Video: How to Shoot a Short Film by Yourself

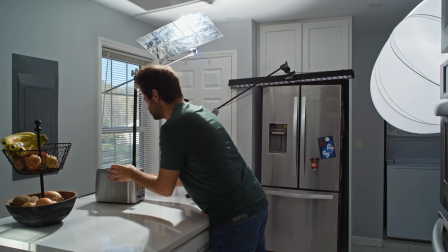For lights, I used an Aperture 300D with a reflector, again bouncing into a acrylic mirror,
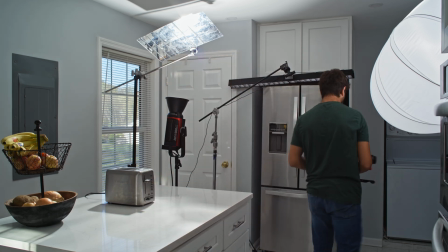and that was pointed directly down toward the toaster, and that's the harsh light you can see on my hand.
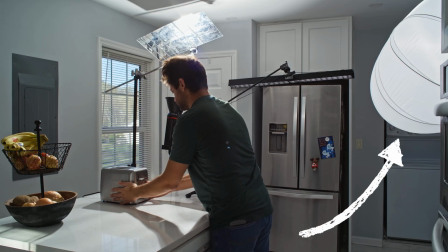And then behind me was the Amaran 100XS with the lantern 90, and that's just to fill in some of these harsh shadows that we see. And then after I had the light set, I did this about 1,000,000 times to get a clean take.
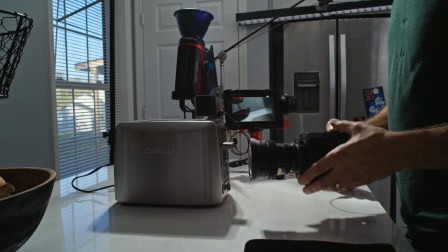Yeah, it was very exciting. Now we have the clock ticking as I'm waiting in anticipation for my toast to be ready. And this was just the Z-Cam with the 20mm on a tripod. And for light, I just took the 300D, bounced it into a mirror, and had it going straight onto the clock.
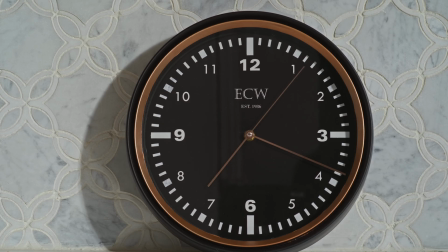The one thing that is worth noting for this shot is the entire front of the clock was basically a giant mirror, and it was reflecting everything.
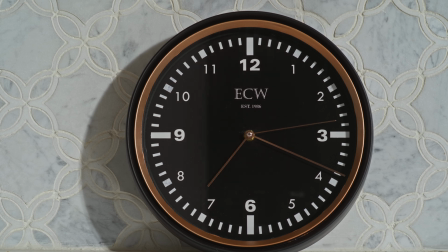So what I ended up doing is taking a 4x floppy and walking it directly behind camera. And that was just to remove all these reflections. So if you have an issue with reflections in the future, or if you've had it in the past, this is one of those ways that you can almost completely eliminate or at least alleviate a bunch of the reflections that you're getting, especially if whatever you're shooting is black, like this clock was for me.
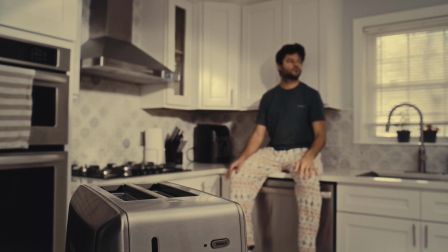Once the piece of toast pops up, we are again on a tripod with a 20mm lens. For lighting, I just had to use 2 lights.
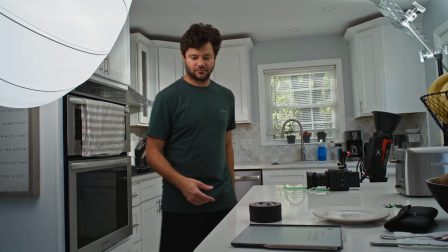The first one is the 300D bouncing again into the mirror, and that is the harsh, hard light that you see on the back of the cabinets and everything in the background.
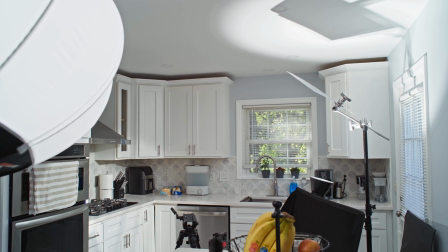Then I had the Amaran 100XS with the lantern 90 at 100%,
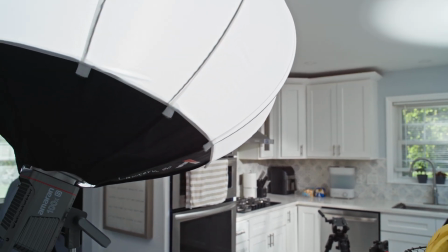and that was just blasting directly into the kitchen as a fill, just to eliminate some of those harsh shadows.
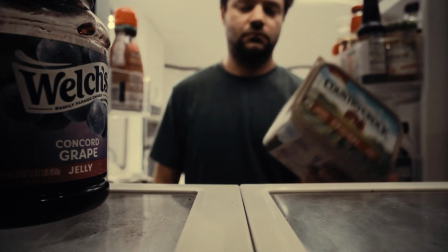We then cut to another fun shot, which is the POV from inside the refrigerator. For this, I again used the 20mm lens. I honestly wanted something wider, but 20 millimeters is the widest lens that I have in my Canon FD set. Something like a 14 would have been really nice here, but 20 millimeter is what I had to work with.
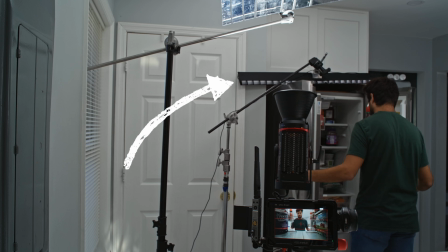For light, I took an Amaran T4C with a grid and placed it over top of the refrigerator, and that is to light my face, just like a top light.
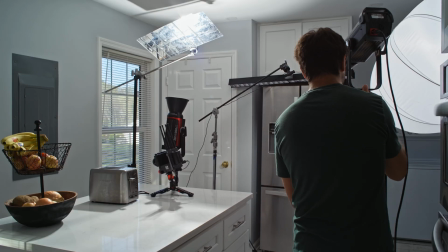I then placed two lights behind me, the first being the Aperture 300X with a snoot,
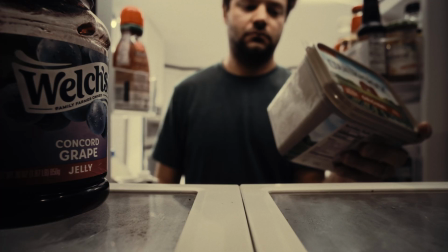and that was as a hard edge, and you can see that on the back of my neck primarily here.
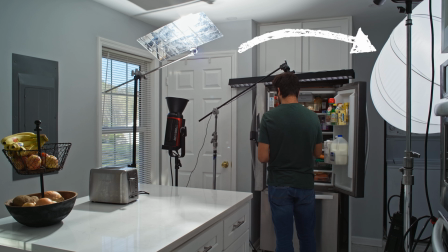I also had the Amaran 100XS with the Lantern 90 directly behind me as well.
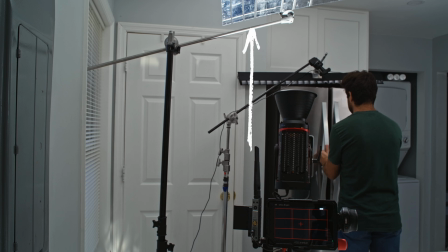And then finally, I took the 300D with the reflector, again bouncing into the acrylic mirror, and that was my background light.
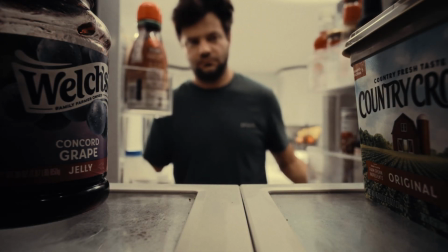So that's the light you can see bouncing off of the island, as well as the oven and the sides of the wall.
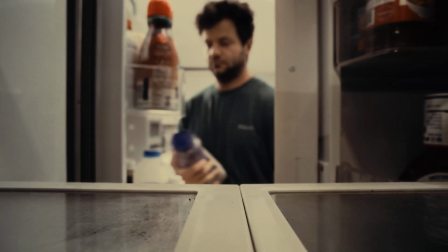Any place basically you see hard light in the background is that 300D. We then have another POV from inside something, this time a butter container.
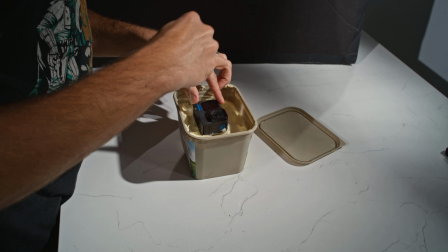My wife was super stoked on this one, by the way. Just like inside the coffee maker, this was also the GoPro set to super view.
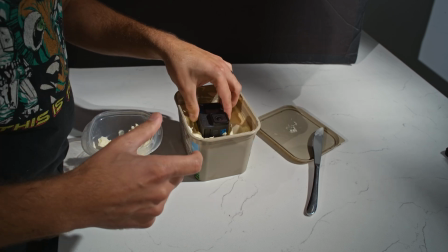And I actually had to dig a hole, a pretty deep hole into our butter for this to actually work so you can see the sides of it. Yeah, that was a lot of fun. And lighting was the exact same as the coffee filter shot.
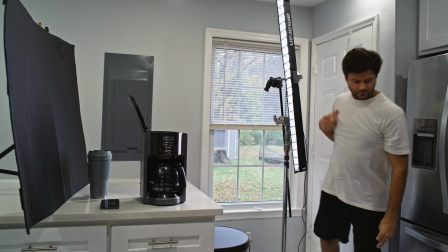So again, that is the Amaran T4C with a grid as the key, a 100XS with a Lantern 90 as a soft room fill,
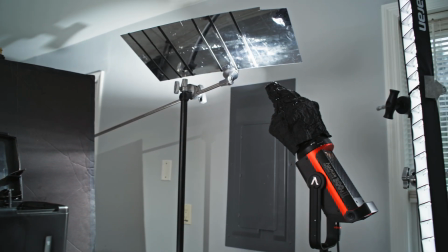and then the 300D with a cinefoil snoot bouncing into the acrylic mirror.
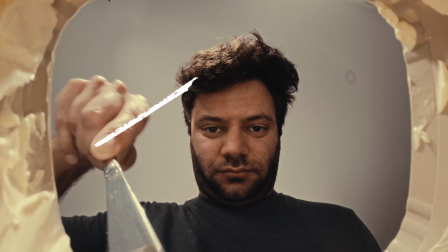And this time, instead of bouncing into the coffee filter, it's bouncing into the butter. So yeah, POVs like this are a lot of fun, and I'd like to find more interesting ways to incorporate them into some of the more narrative work that I do.
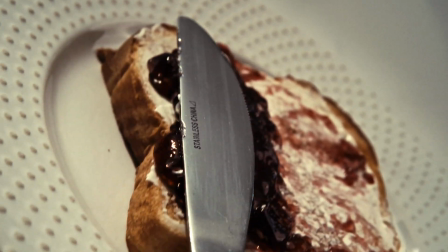Now we come to spreading the butter and jelly onto the toast. I really enjoyed problem solving this one. I love solving problems.
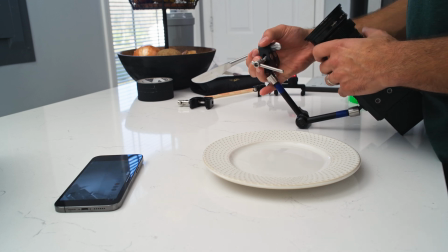So the way I ended up solving this was taking a magic arm and then attaching a small rig super clamp to it. And that was to hold the knife in place. And the other side of the magic arm was just screwed onto the bottom 1/4-20 on my camera.
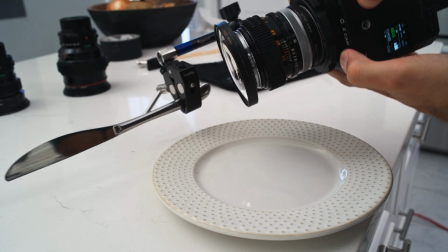Now I wanted more compression in this shot, so instead of the 20 millimeter, I went with the 50, and I still attached the +4 close-up filter on it.
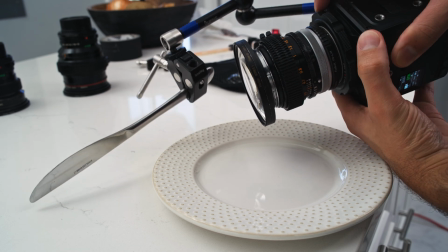Otherwise, I wasn't able to get the knife in focus.